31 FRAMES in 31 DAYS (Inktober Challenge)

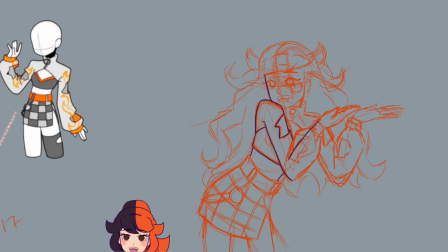4:09 Maybe someday in the future. Definitely would be inspired by this outfit. But another thing that I really enjoyed about working on this project was,
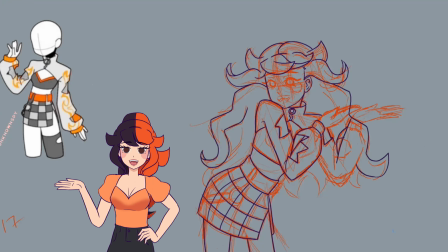4:18 so instead of doing the usual ponytail that I have my persona in, I did her hair down so that you can kind of see the hair
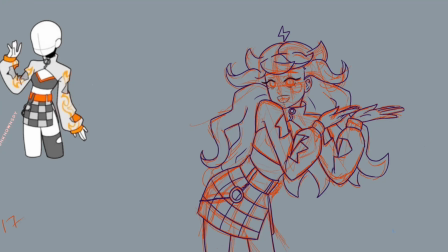4:27 movement a bit more when it's down instead of the swinging ponytail like I usually do. I also really like how the bangs kind of flow back a little bit because, you know,
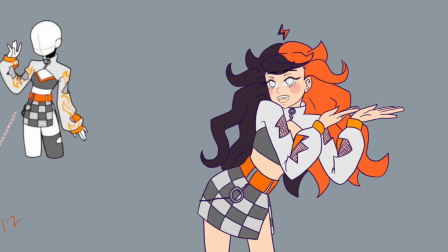4:37 with the movement of the posing, it's kind of pushing the hair back a little bit, and I don't know,
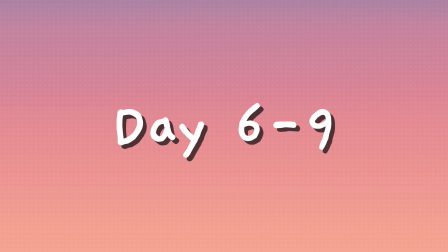4:42 it kind of looks really cute to me.
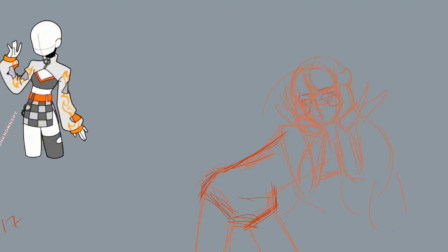4:43 Okay, so since I'm lazy as heck, these next 3 poses, they were extremely similar to each other, so I just kind of took a shortcut and copy and paste a little bit.
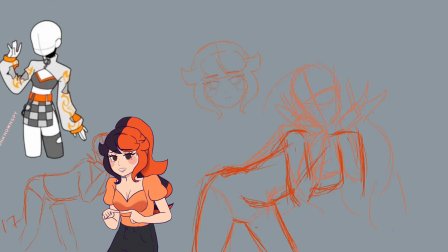4:57 But you kind of see here, I was honestly really struggling with this pose, mainly because like the torso is like kind of twisted a little bit.
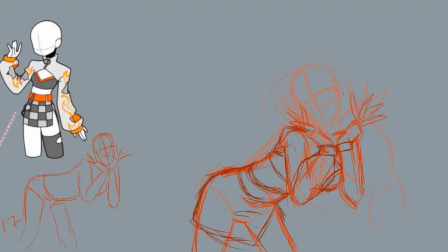5:08 It's like kind of at an angle, but then you also have the arms covering the chest, so it's like it's like a mystery what's going on behind the arms. So that's why I brought in a reference photo from the gnarly music video of Megan,
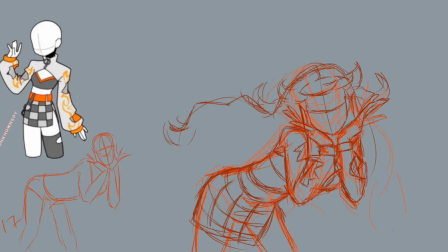5:25 so I can get a better idea of how that pose works out. So that's why I kind of just traced over Megan to kind of get a full better understanding of how that posing was working. I mean, I still adjusted the little posing a little bit to work better for how I wanted to look,
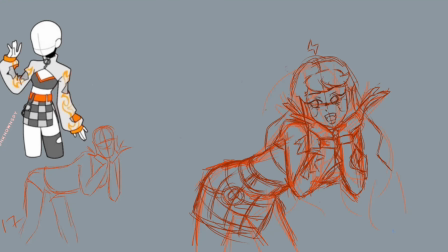5:43 because I also still wanted to show off the front of the outfit a little bit, kind of peeking through the sleeves of the shirt. But another reason why I wanted to bring in a reference photo for this posing, well, 3 posings,
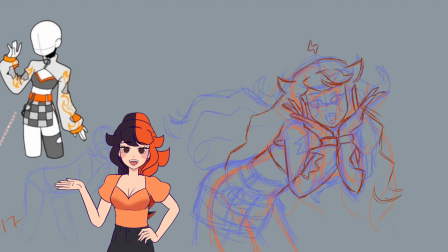5:59 was because one of the things I really love about Cat's Eye, not only are they really good at their choreography, they're also really good at facial expressions. And that's kind of one of the things I feel like I struggled the most with, just like my art in general, is my facial expressions.
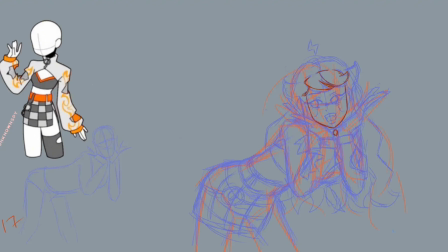6:17 So that's one of the things I kind of been pushing, at least for this pose. The rest of the expressions are kind of, I want to say, a little lackluster compared to this one, because this one I'm really pushing for that expression on the face.
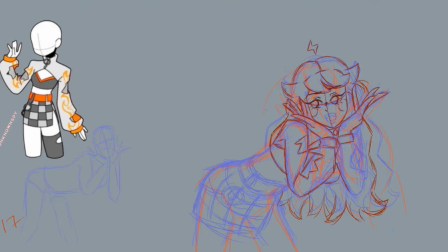6:33 And honestly, I think I really did a good job at trying to express the same expression that the girls had. I mean, it's not 100% accurate to them. I tried my best, but I think it still came out really good.
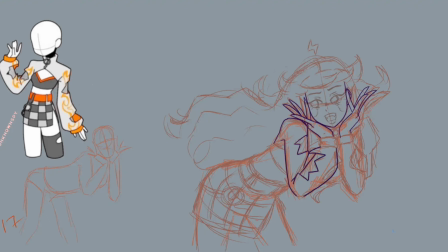6:49 I kind of like how I kind of did the little zigzag on the nose bridge to kind of give the idea that like I'm kind of like scrunching the nose a little bit,
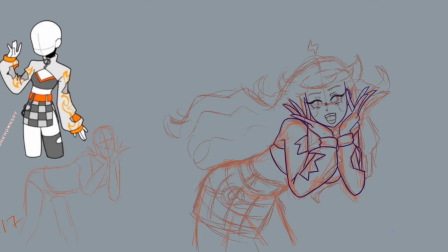7:03 but I definitely think there's room for improvement for kind of showing that scrunch nose kind of deal. I haven't quite figured it out. Maybe I should have pushed the eyebrows a little bit down a bit more, but it's alright. I'm still really proud of how this pose came out anyways.
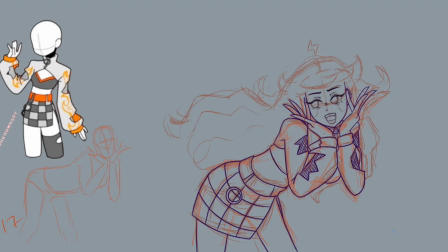7:20 But another thing, since I think I'm a pretty decent fan of Cat's Eye. I like listening to their music a lot. I'm actually working on another animation of one of their songs, which hopefully I'm not gonna say when it will come out,
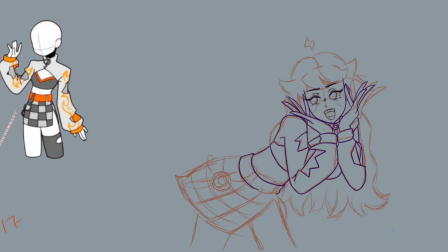7:39 because I kind of have a streak of promising stuff and then never delivering, so I'm not gonna promise. This time I'm not gonna promise, but hopefully you guys will like it.
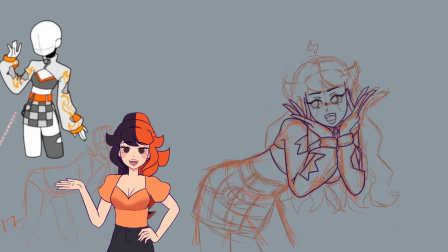7:50 I hope so. And then you kind of see here that the main thing that didn't change for these poses was the shoulder, chest, arm, and face.
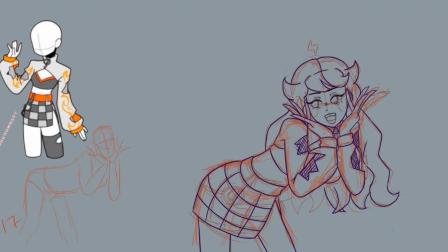8:00 The only like variables that kept changing throughout these poses was obviously the hips, the legs, and the hair.